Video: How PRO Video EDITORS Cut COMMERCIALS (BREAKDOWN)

How many editing techniques do you think we can learn from a single 30-second commercial? I've been a pro editor for over 20 years, and today I'd like to invite you into my edit suite so we can take a look at a commercial I recently completed. Over my career, I've landed on 5 editing criteria: emotion, story, rhythm, sound, and action. So we're gonna look at the spot from those 5 different angles. And at the end of the video, I'm gonna share something about the commercial editing process that you probably haven't heard before. Let's take a look at the spot.
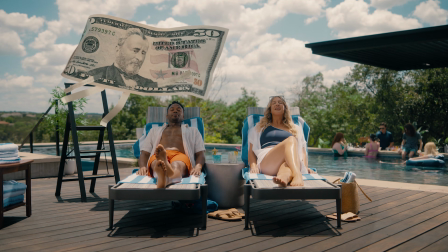A little to the left, please. Thank you. A little more.
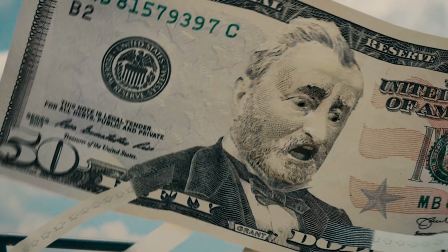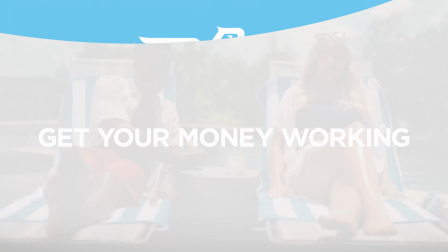I'm okay! Get your money working. Get 0% interest when you open a new Visa credit card at America First.
First up is emotion. In particular, what emotions am I trying to evoke from the audience?
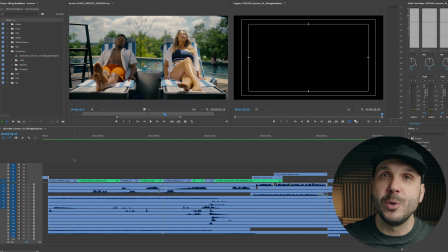To me, emotion should be the North Star of every project. It's not an editing technique in and of itself, but rather it's the foundation on which I make all of my other editing decisions. So what was I thinking when this script first came across my desk? Well, it's a comedy. So we want the audience to laugh or at least smile when they see it. And where's that comedy coming from?
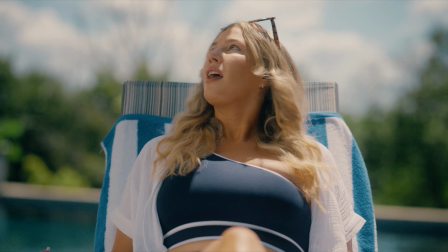I think for this concept, it's the juxtaposition between this couple relaxing on vacation and the $50 bill doing all the work.
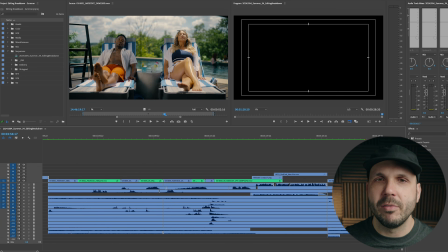So I decided from the outset I would do whatever I could to highlight that juxtaposition.
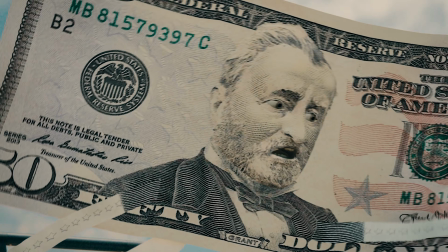There's also a nice physical comedy element of the bill balancing on the ladder and struggling, and the fall and the crash.
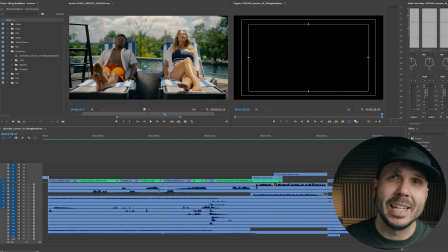So my emotional North Star is to get a laugh out of the audience, or at least a smile, and I'm going to do this by highlighting the juxtaposition of the couple relaxing and the bill having a hard time. Now let's talk story. I like to look at story from 2 different perspectives. Whenever you have 2 shots cut together, they tell a story, but you also have the underlying structure of the entire commercial.
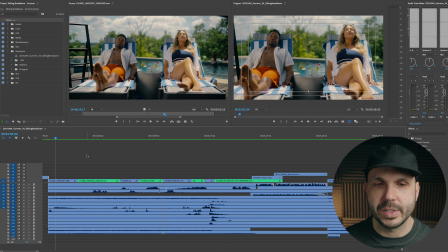Let's look at a couple places where we really focused on story in terms of shot-to-shot editing. First, we have a close-up of the woman relaxing and then cutting to the bill in the wide shot.
A little to the left, please. Thank you.
A couple shots later, we do that again, but this time we cut from a close-up of the woman asking for more help, and then a close-up of the bill exasperated.
A little more.
We don't have all of the pieces of 3-act story structure, but we do have some key elements. You could say that the opening shot is setting up our ordinary world, and then we have a complication. The woman wants her face out of the sun. We have rising tension as the bill struggles to shade her face.
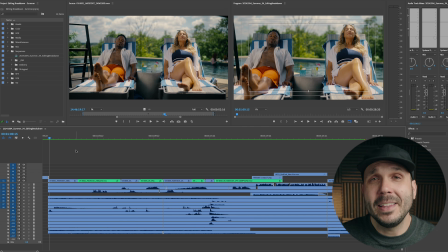And then finally, we have a climax where the bill falls down. And at the end of the spot, you could call that a resolution or a purposeful lack of resolution. Let's talk rhythm. One tip I give editors who are working on their rhythm is to try single track editing, like I have here.
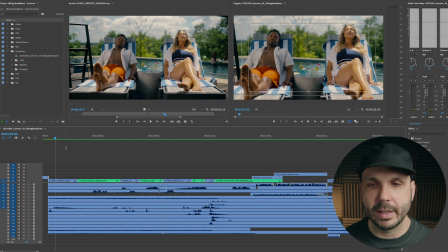You can see all of my video clips are on 1 track, and I've even color-coded them to make it even more clear. Now when I look at my timeline, I can see this has a nice rhythm to it. In fact, I can even see a point of rhythmic contrast, where I go from one rhythm to a faster rhythm, and that's when the bill falls from the ladder.
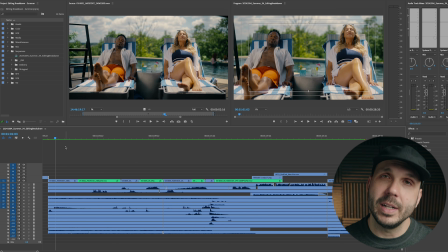This was intentional. I wanted to add intensity to the fall. Sometimes I'll use rhythmic contrast to make a point, like I did here, and other times I want rhythm to be invisible, sort of like a great bass player in a band. You might not be able to notice the bass playing in the mix, but if you took it out, the song would fall apart. Now on to sound.
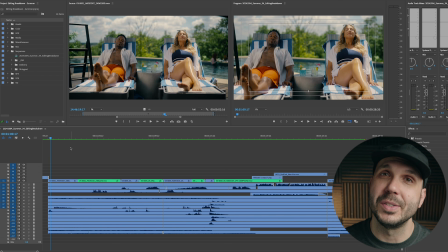There's some sound design at the beginning of this spot that I feel are really integral to the story, including this person diving into the pool off screen. Using sounds of things happening off screen can increase the size of your world without having to show it. We also have this nice tropical soundtrack, which gives you vacation vibes. And there's some really subtle seagulls and waves to round out the ambience.